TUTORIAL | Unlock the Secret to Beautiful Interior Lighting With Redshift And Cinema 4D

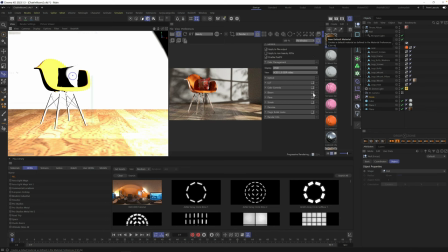1211s
It's going to open all of these settings. there's all this stuff in here, bloom and flares. All we're going to use today is a LUT. So let's turn it on. Let's open it up. And you can see there's nothing applied, no LUT file.
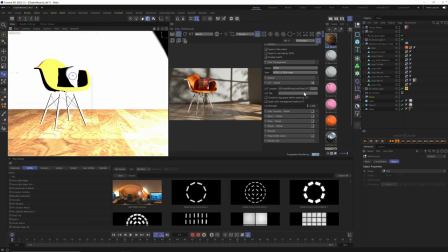1224s
Now we have LUTs here at Grayscale Gorilla if you want really drastic effects or even subtle effects that give you beautiful curves.
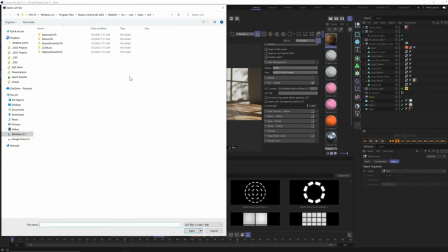1231s
But there's one built into Redshift that I've been using a ton, and it's right here. If you just click these three dots, you click this first menu here, this add AdonMQ LUTs, whatever that is, once you're in that menu, you're going to see Advantix 200.
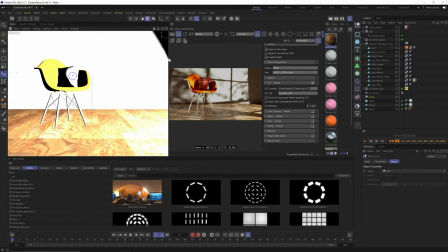1246s
Now, this is a little cheat, a little tweak that Chad Ashley showed me that I've been using like crazy. And what this LUT does is it warms up the scene. So you can see if we go all the way back, I'm going to try to make us a little bit more room here.
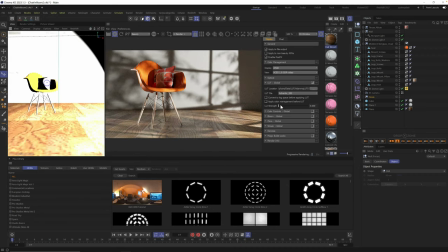1262s
There we go. Here's no LUT. and here's all the way LUT.
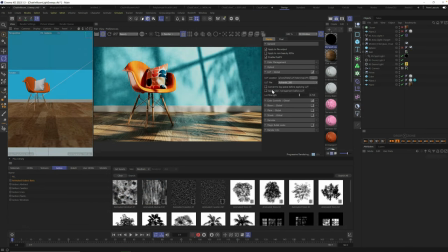1268s
Hey, it's Nick here from the future. While I was recording this, I forgot to tell you to make sure to click this button right here. Apply color management before LUT. If you don't do that, you may end up with some wacky colors. Just a reminder, make sure you click this button before moving on. And you can see what it does.
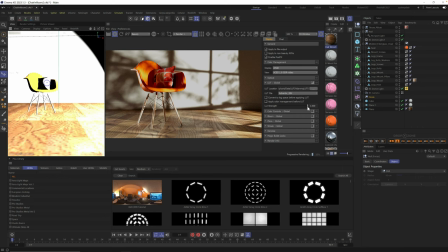1285s
It gives a little bit of contrast and warms up the entire scene. Now you don't have to crank it. You could even just use it very subtly. I'm going to use it somewhere in the 50, 60% range, but know that we always have this live.
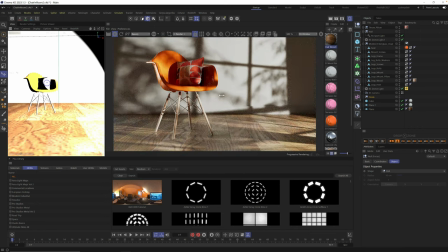1298s
We could always come in here and tweak it as we go. But now we have a nice warm filter. This works really well with warm colors, things like wood and these oranges just really, really helps.
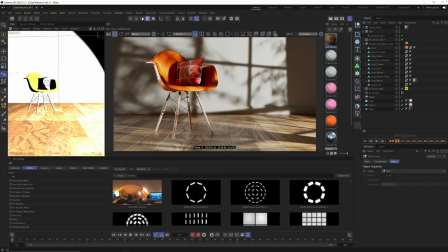1311s
All right. We're going to do a few more things here. First one is maybe tone down this reflection a little bit on the left side of the chair.
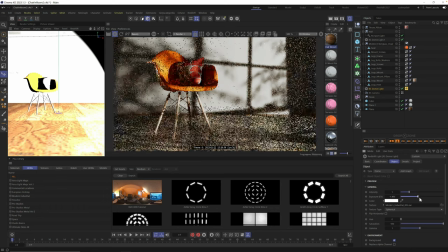1319s
And that is in our original dome light. I'm just going to dim it down just a bit. I don't want that reflection to be so strong. Maybe we just have to rotate it a little bit. That's actually nicer.
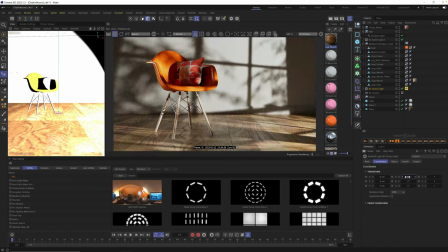1333s
I like it that it's following this edge and not blowing out the edge there. Maybe a little bit on that edge is fine, but not so much. I'm just dialing this in. That looks way better.
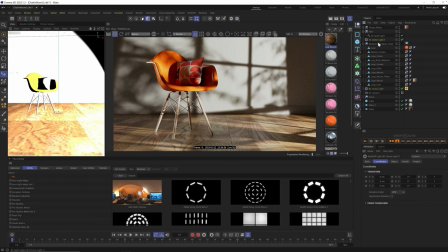1346s
And we also, because I toned down we lost a little bit of that fill so let's go up into our fill this is kind of a background
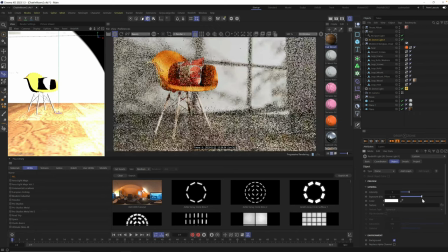1354s
light a fill light and remember we set this up earlier with just literally a white light for fill and we could turn this up in fact
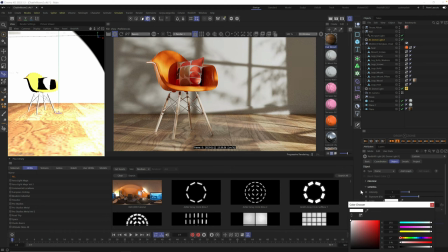1361s
we could even tone this a little bit blue to offset some of this warmth to kind of represent maybe a little of the skylight coming in so let's go ahead and do that. I'm just going to tweak this very, very subtly,
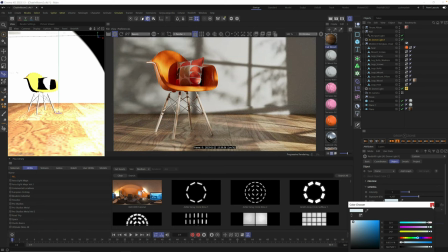1376s
make it a little bit blue and then use this as our fill just for taste,
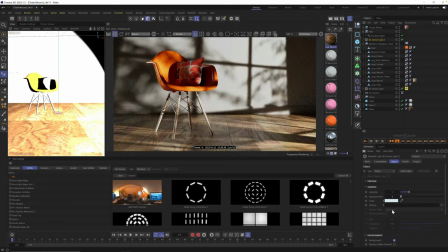1385s
just so the contrast, remember without it, too many shadows with it.
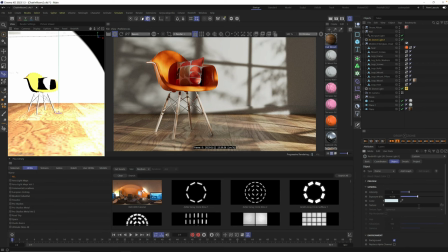1391s
Oh baby, here we go. Okay. Uh, let's, let's address this wall. This wall might be fine. it's out of the way. It's just plain white. It's white drywall material, but there might be some more fun textural things we could do back here.
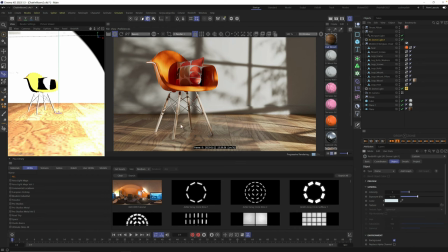1409s
And I'll leave it up to you, uh, depending on where your scene is and if you want to follow along, but I'm just going to capture it because it's on my mind and, uh, it's, it's what we're doing here.
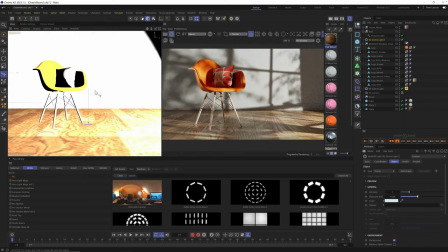1420s
So let's move this back over, give us a little bit more room and what other materials will work good here?
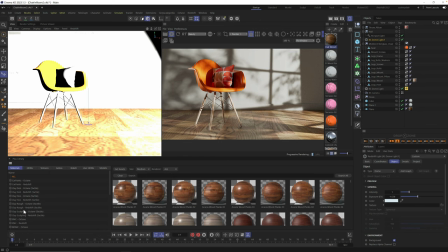1426s
Well, here's one I've been using a lot for walls, and it's in the MSMC collection.
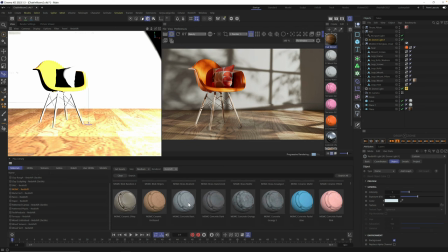1431s
If you go to MSMC, of course, use the renderer you're using.
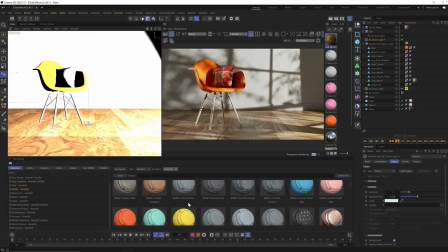1436s
I'm going to filter by redshift, and you can scroll down to these concretes. Now, we have these great concrete walls, and we have some really cool colors too,
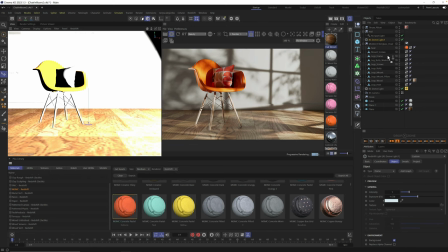1449s
something like this concrete pastel salmon color. I'm going to drag this literally just on top of our plane.